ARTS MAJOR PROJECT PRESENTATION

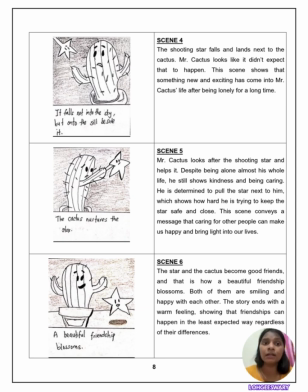[4:10]
He makes a move closer to the star and tries to make sure it is safe and comfortable. We can feel that he is genuinely wants to help and protect it.
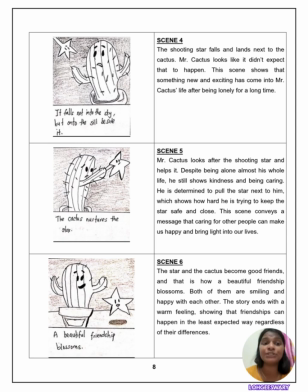[4:22]
This part of the story reflects a very meaningful message, which is that kindness can exist even in loneliness. Mr. Cactus doesn't expect anything in return, yet he chooses to help.
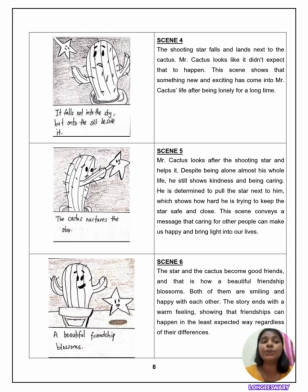[4:38]
His action shows that caring for others not only brings happiness to them but also to ourselves. The light from the star seems to glow brighter as Mr. Cactus helps, symbolizing how love and kindness can light up our lives.
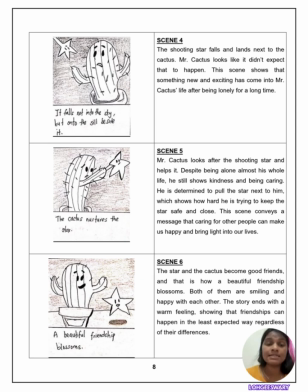[4:58]
In the final scene, which is the scene number 6, the cactus and the shooting star become close friends. They share happy moments together, smiling and glowing with joy. The dark window show, which once looked empty and quiet, now feels warm and full of life.
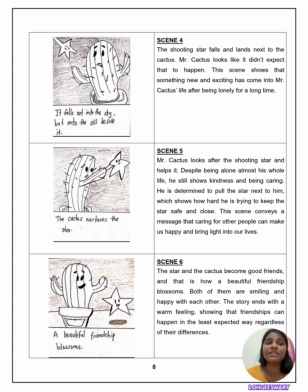[5:18]
This ending reminds us that friendship can grow in most unexpected ways, even though the cactus and star are completely different, one from the earth and one from the sky. They still manage to connect and understand each other.
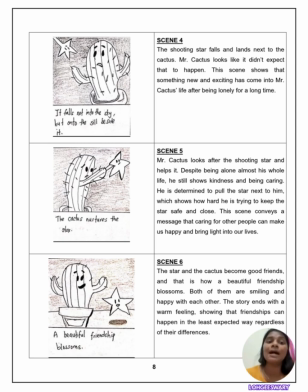[5:34]
Their friendship shows that true bonds are built through care, kindness, and acceptance. The story ends with a heartwarming message, which is no matter who we are or where we are come from, friendship can make our life brighter and more meaningful.
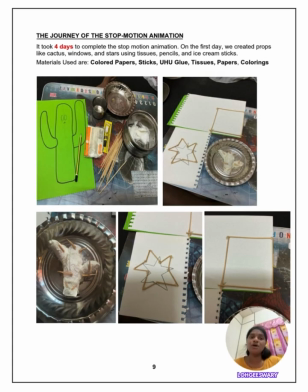[5:54]
Now I'm going to explain about the journey of our making our stop motion animation. Creating our stop motion animation was a meaningful journey and that took us about 4 days to complete. Each day was filled with creativity,
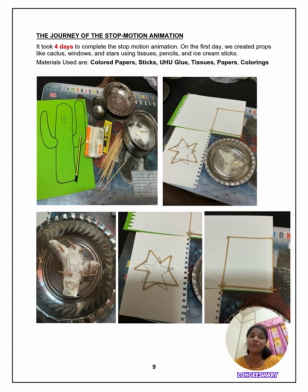[6:10]
teamwork and a lot of patience as we slowly brought the lonely cactus and the shooting star to life. On the first day, we began by prepping and crafting all the necessary props for our animation.
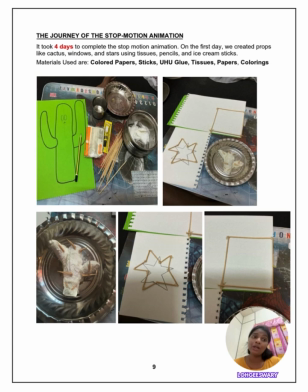[6:24]
We created items such as cactus, window, and stars using simple materials like tissues, pencils, colored paper, and ice cream sticks. We also used Yoo-hoo glue to hold everything together and shape each object
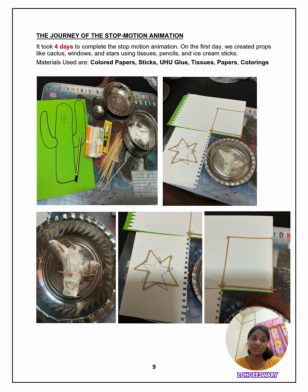[6:42]
carefully so that it would fit naturally into night theme background. Even though the material were basic, our group used creativity to turn into something meaningful and expressive.
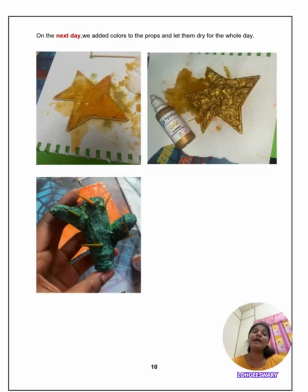[6:58]
On the second day, we focused on adding colors to prop that we made earlier. We used different shades of green for the cactus, yellow for star, and soft blue for the background to create calm night atmosphere.
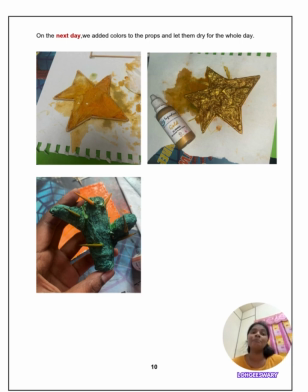[7:16]
Coloring took quite some time because the mood of our story. After finishing the painting process, we let all the props dry completely for the rest of the day to prevent any damage or color smudges during the animation process.
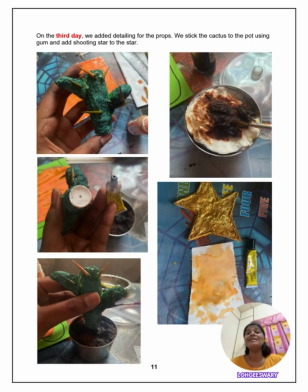[7:34]
On the third day, we began detailing and assembling the props. We attached the cactus to its small pot using glue, which is the same Yoo-hoo glue, making sure that it could stand firmly throughout the filming process.
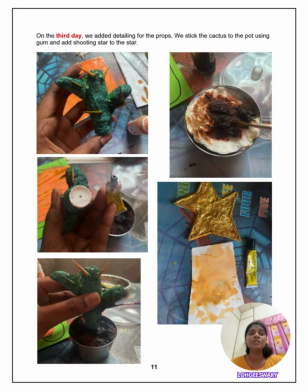[7:49]
We also added a little touches as tone, facial expression, and pattern to make the cactus look more expressive and alive. For the shooting star, we added shiny details and connected it to the main star to give it glowing effect.
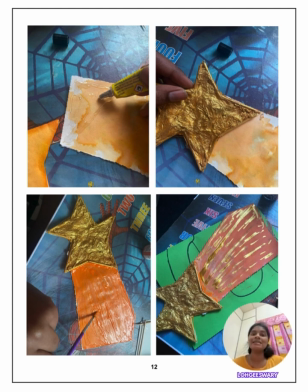[8:06]
This stage was very enjoyable because we could finally see how our characters will appear in the final animation.